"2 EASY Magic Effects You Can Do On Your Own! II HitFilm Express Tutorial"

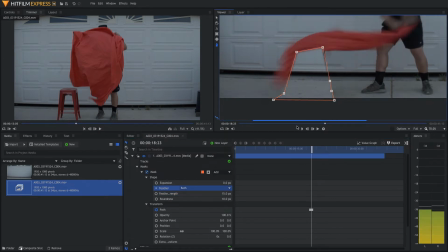So now once the cloth comes completely off of the stool,
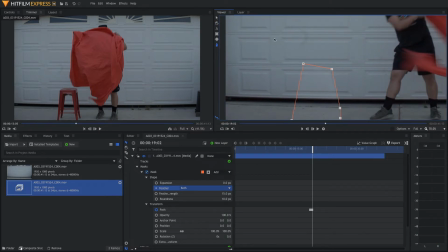what we want to do is adjust this mask to cover up the rest of the screen because as we know, as I mentioned earlier, the actor is going to come in to catch the banana. So from right here, we're just going to move forward a little bit and then we're going to expand the mask.
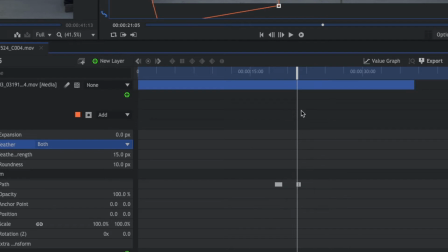By having this extra space down here in between the keyframes, it'll make the mask move more slowly and look a lot more clean when it moves up.
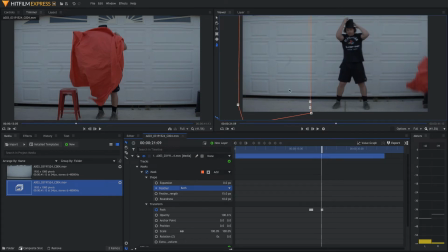You also may want to, when you go up here to this bigger mask that covers up half of the frame, you might want to keyframe your feather and your roundness and boost those up as it goes up. That way it'll just make it blend with the scene better and look a lot more clean. If you wanted to add a little bit more realism to your shot,
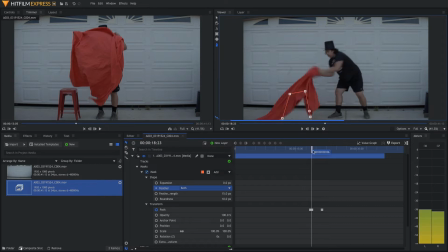you can actually go in underneath the cloth as it's being lifted up and add a fake shadow underneath the cloth to just give it some more realism and make it look like it's actually there and that the stool is gone. But for the sake of time, I won't show you how to do that in this tutorial. Now, we're gonna show you how to make the bananas disappear and reappear.
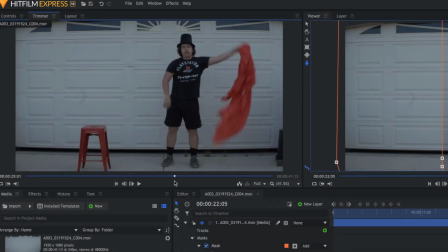As you can see in the original shot up here, what we had the actor do is throw the bananas and someone comes in and catches them.
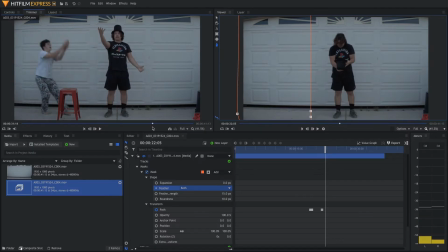But we do not want this person to come in and catch them because it is supposed to be magic. And magic is, well, it's magic. So in our editor, let's scroll through and find the spot where we want the person who catches the banana not to come in.
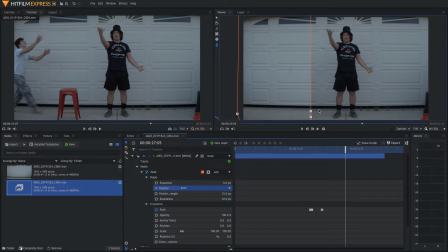This mask originally from the stool, you can actually adjust it to just cover them up completely wherever they're at.
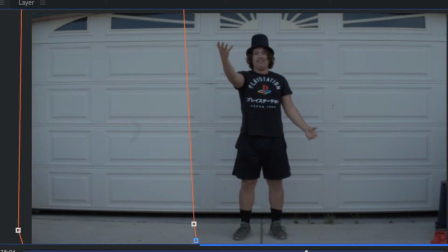But as you can see, when we scroll through, there's a little shadow that peeks out from behind the mask, which is the person coming up to grab the banana.
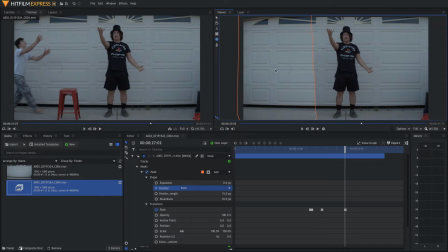And we don't want that. So I'm gonna make another ellipse mask, which is this tool right here. And you're gonna make another mask right here. This mask, you have to come down here and set it to subtract.
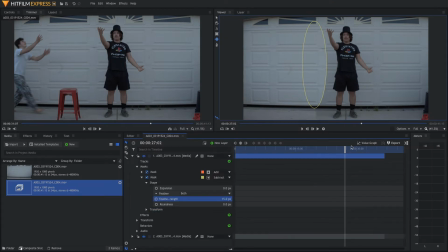You also wanna go into this mask and shape and feather it. This mask additionally will need to be keyframed to move and not move out of frame. To do that, you come down to transform just like we did before, and you're going to use position keyframes.
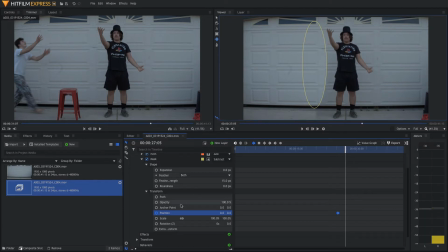We're gonna put one keyframe where we want this mask to appear, right here, and then we're gonna move one frame back and move the position out of the frame. You can also do this same exact thing with opacity, and that may be simpler, but I feel like position is easier. Now that we have the first actor covered up, as we can see, right up in here,
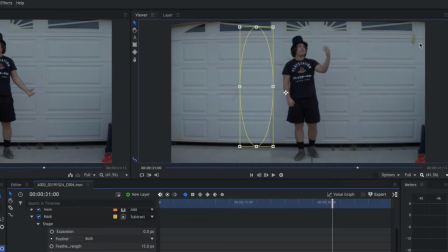the banana is caught in the frame getting thrown back in, and we do not want that.
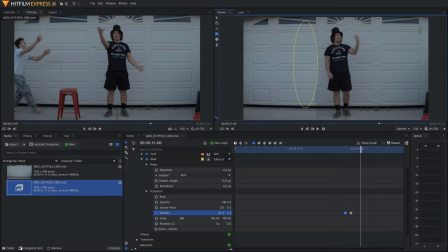So, we're gonna make another mask. This time, I'm just gonna make a square mask, and we're gonna come in here and cover all of that up. Come down to here, and make it a subtract mask. Same thing, go into shape, and we're gonna add a ton of feather in this mask just so it blends to the scene a lot more.
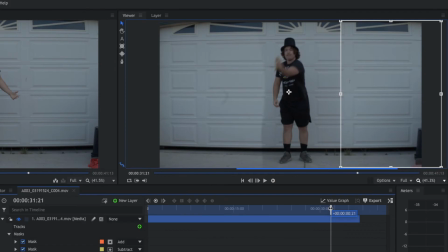Now you wanna scroll through and make sure that your actor's hand doesn't go into the mask.
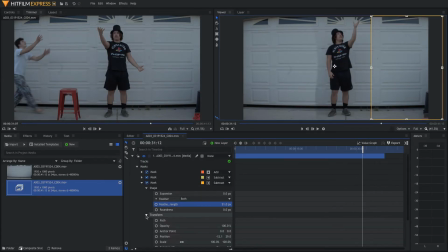This same mask will wanna go through just like we did with the other ellipse mask, and this time I'll show you how to do opacity. Now you're gonna go to the spot where the banana gets thrown in. This is where I want the mask to appear.
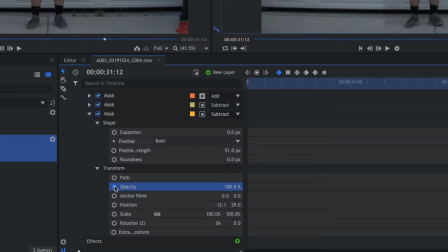So we're gonna do opacity 100%. Then we're gonna scroll back a few frames.
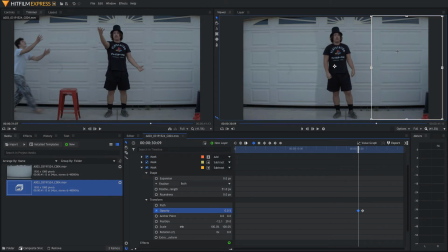We're gonna drop the opacity to 0. This will make the mask invisible. So that way the mask will appear over time, so it's a lot more smooth.
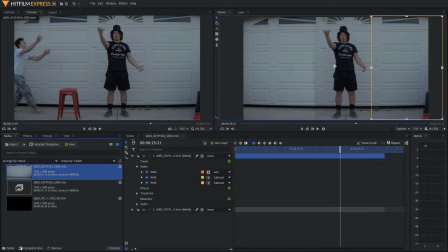So to cover up the banana going in and out of frame and to make it look a little bit more magical, what I did is I used a spell hit from ActionVFX, which is free to download online.
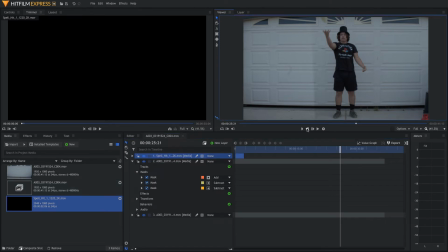Now just drop that sucker in there and you just find the spot where the banana goes out of frame, maybe right about there.
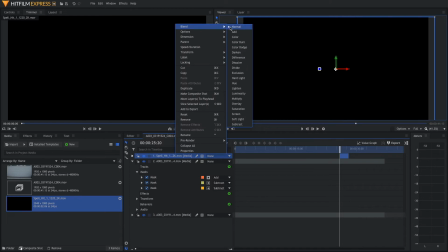You just drag the sucker over. You're gonna set the blend mode to screen so that the black background gets removed.
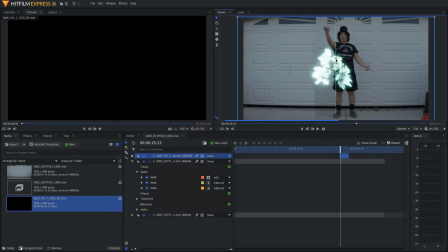And then when your spell hit appears, you're just gonna adjust it to wherever you think is a good spot. Now to make the magic effect have a little bit more impact in the video, what I did in my original video is I added a little bit of color to make the magic look like it's interacting with the scene.
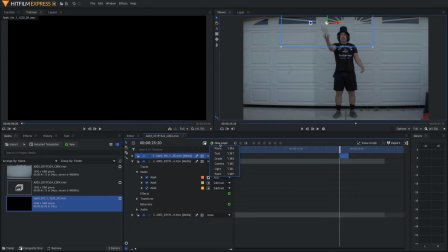So the way to do that is come up here to new layer and we're gonna add a grade layer.